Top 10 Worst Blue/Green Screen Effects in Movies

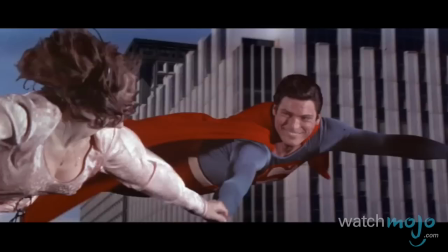What ever happened to doing things for real?
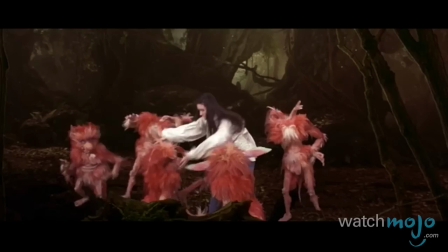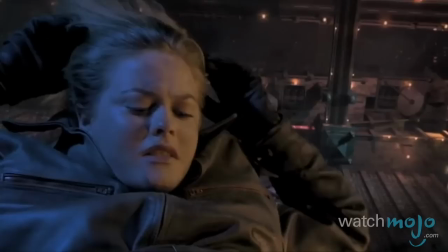Welcome to WatchMojo.com, and today we're counting down our picks for the top 10 worst green screen effects in movies.
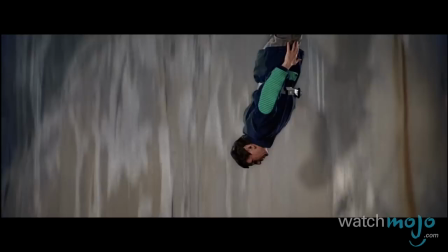For this list, we'll be looking at the movie sequences on the big screen that filmmakers created using chroma key effects. whether it was a green screen,
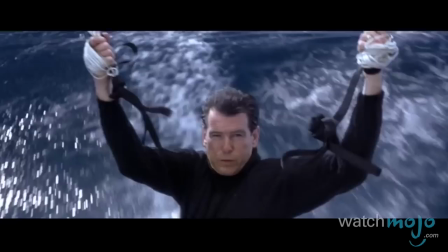a blue screen, or some other color, with disastrous results.
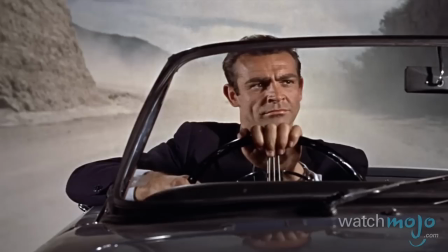However, we won't be including indie films like The Room, B-movies like Shark Attack 3 Megalodon,
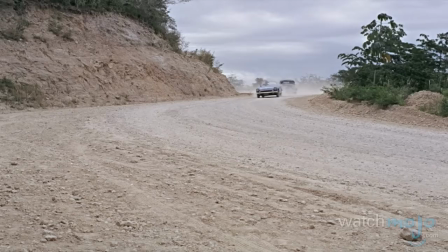or movies that predate the 1980s, like Dr. No, as the effects that were available to them were not on par with the films that made the list.
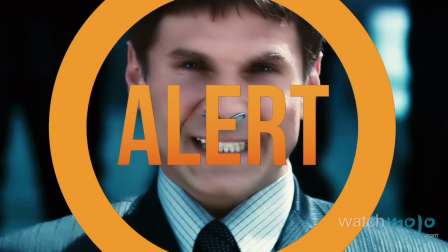As we'll be showing big moments from several of the films we're featuring, a spoiler alert is probably in order.
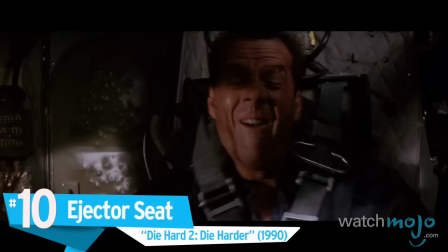Come and get it.
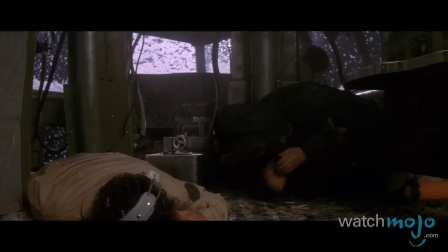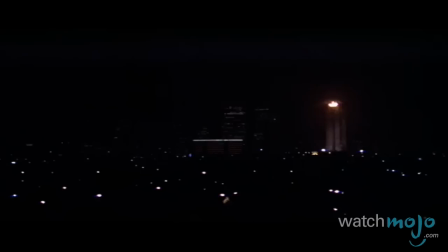How many grenades we got?
How could filmmakers possibly up the ante on the high-octane action scene in the original Die Hard?
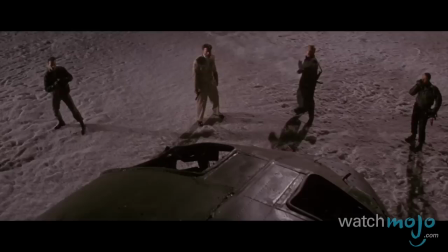While they came up with some interesting ideas, things didn't always end up entirely convincing, especially as the film aged.
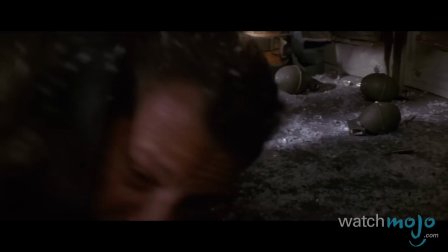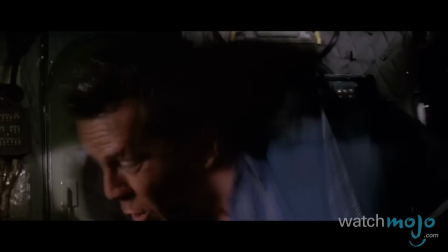The Worst Offender is a scene where John McClane must escape an airplane that's about to explode via ejector seat.
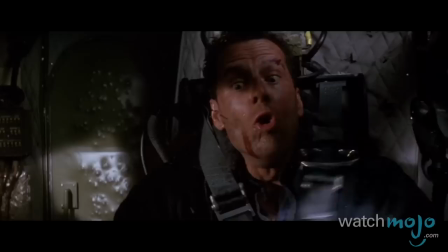While the sequence is undoubtedly riveting, the effects are not.
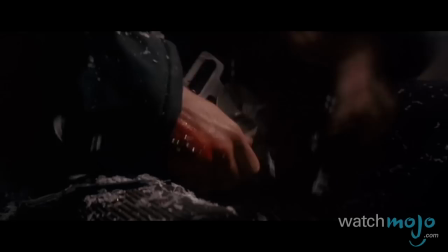Willis was shot in front of a blue screen, where he was attached to a machine that rotated him again and again, with some fancy camera work adding to the effect. Willis grimaces admirably, but the effort to superimpose that image over that of a previously exploded plane let him down.
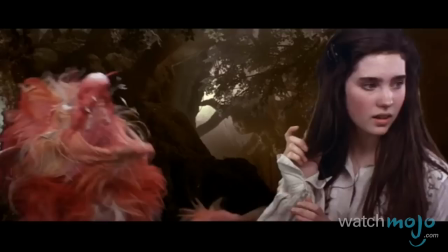Oh, shit!
Number 9, Muppet Dance, Labyrinth.
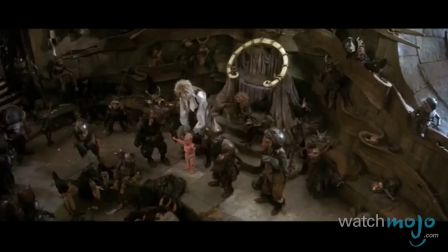Yeah! Woo! Don't got no problem, no problem.
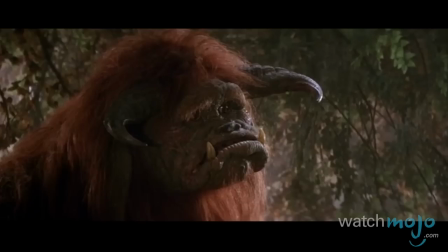We loved this Jim Henson flick as kids, but when we grew up and took off our rose-colored glasses, we saw some flaws.
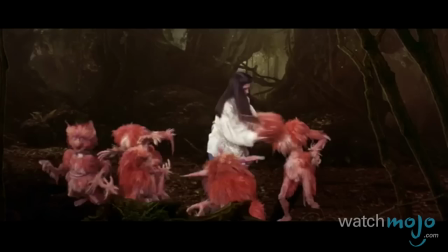Case in point, the... uncomfortable effects used in this song and dance sequence featuring the fireys.
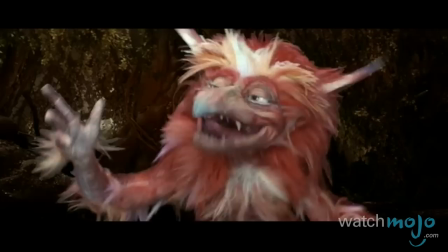Because Muppets are puppets and don't actually move on their own, filmmakers needed to find a way to hide the puppeteers who were maneuvering them.
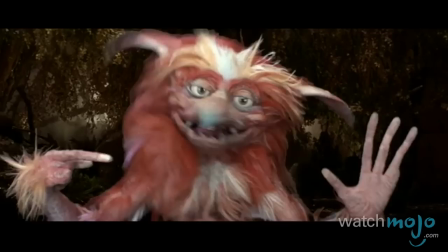Because it was the 80s and blue-slash-green-screen technology was not as advanced as it is today, They dressed the puppeteers in black,
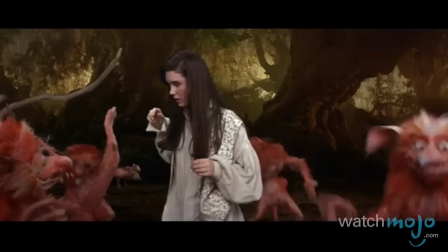and draped the background in black velvet, so it looked like the monsters were singing, dancing, and removing body parts on their own.
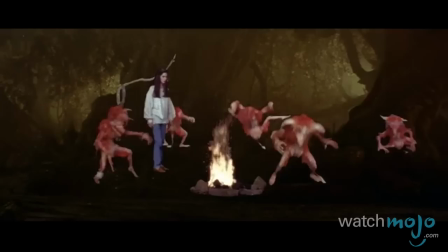However, the result was a bit of a mess, with fireys seemingly floating all over the place.
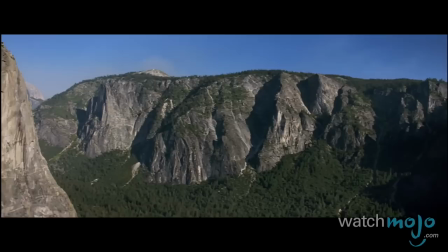Big, small, wings, fire, guys! Greetings,
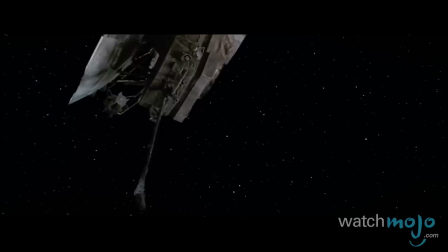Captain. Spock!
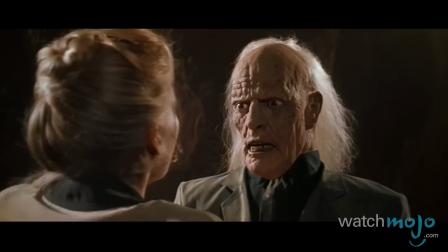For the first three big screen Star Trek outings, effects geniuses, industrial light and magic had brought things to life.
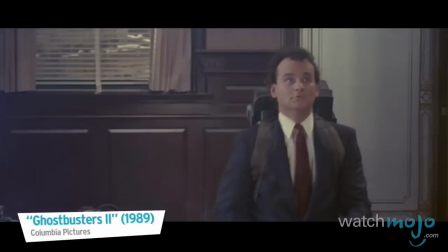But they were busy with Indiana Jones and the Last Crusade and Ghostbusters 2 when the Final Frontier was in production.
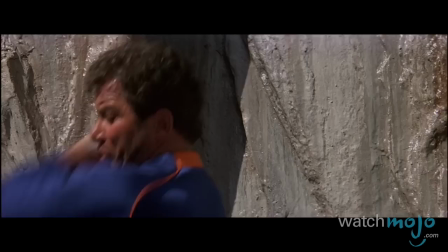So filmmakers hired a lesser known, less expensive team and completed as many effects as possible in camera. A glaring issue left in the film was the shot of Shatner scaling El Capitan in Yosemite and falling, only to be caught by Spock and his trusty levitating boots.
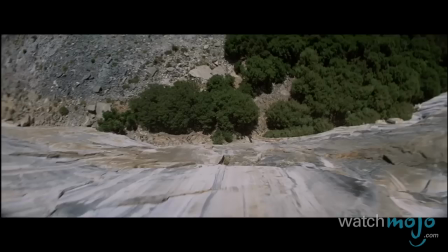Shatner was filmed falling in front of a blue screen,
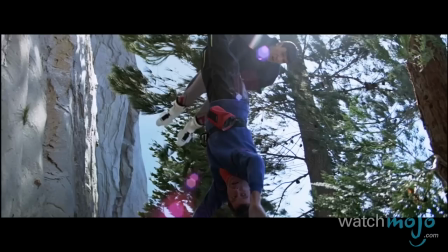with shots of Yosemite later edited in. but the end result is a classic blue screen blunder if ever we've seen one.